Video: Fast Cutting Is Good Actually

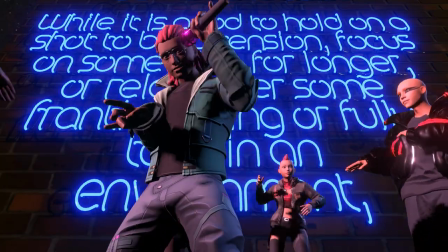[0:00]
Fast cutting is good actually. While it is good to hold on a shot to build tension and focus on stuff long enough for your audience to be able to take it in and have a good look at it,
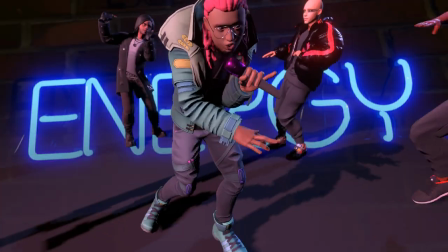[0:08]
shots less than a second long have an energy. Here is a close-up of my eye looking around.
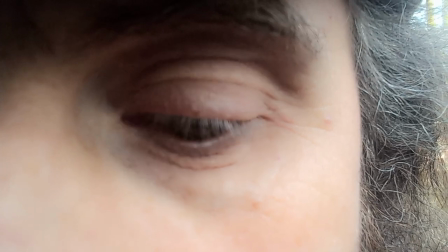[0:13]
Note how it pops quickly between one position and another rather than slowly tweening. Also, if somebody turns their head around fast they tend to blink.
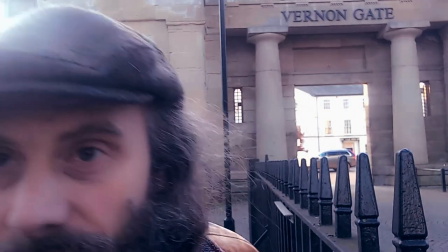[0:23]
It's as though the split second when you can see nothing but a motion blur isn't even worth looking at.
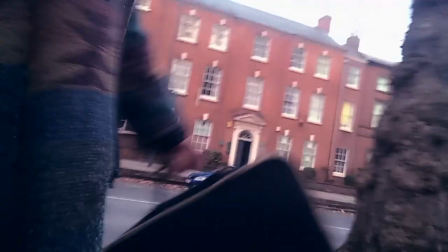[0:28]
So, fast cut scenes simulate how humans see fast scenes better than shaky cams.
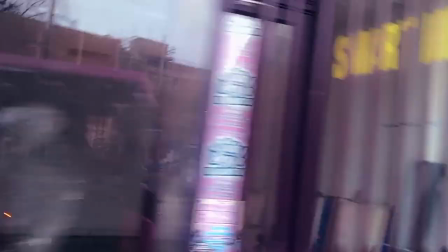[0:33]
Also, it's cheap. For the live-action filmmaker, you can hide the fact that all you're really looking at is me walking down a street.
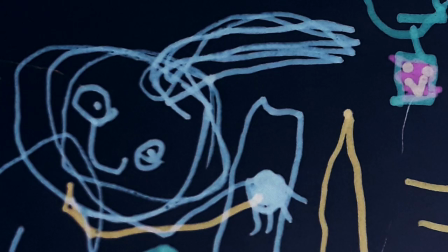[0:41]
For the 2D animator, you can hide the fact that most of the shots are little more than still images, some of which were drawn by my four-year-old son, Odin.
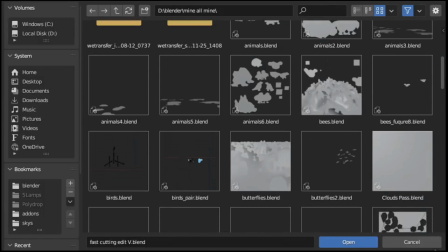[0:48]
And for the 3D animator... Whoa, that's a lot of blend files. for a few seconds of animation. Very soon, I'll be revealing three ways of doing this without reverting to having a million blend files.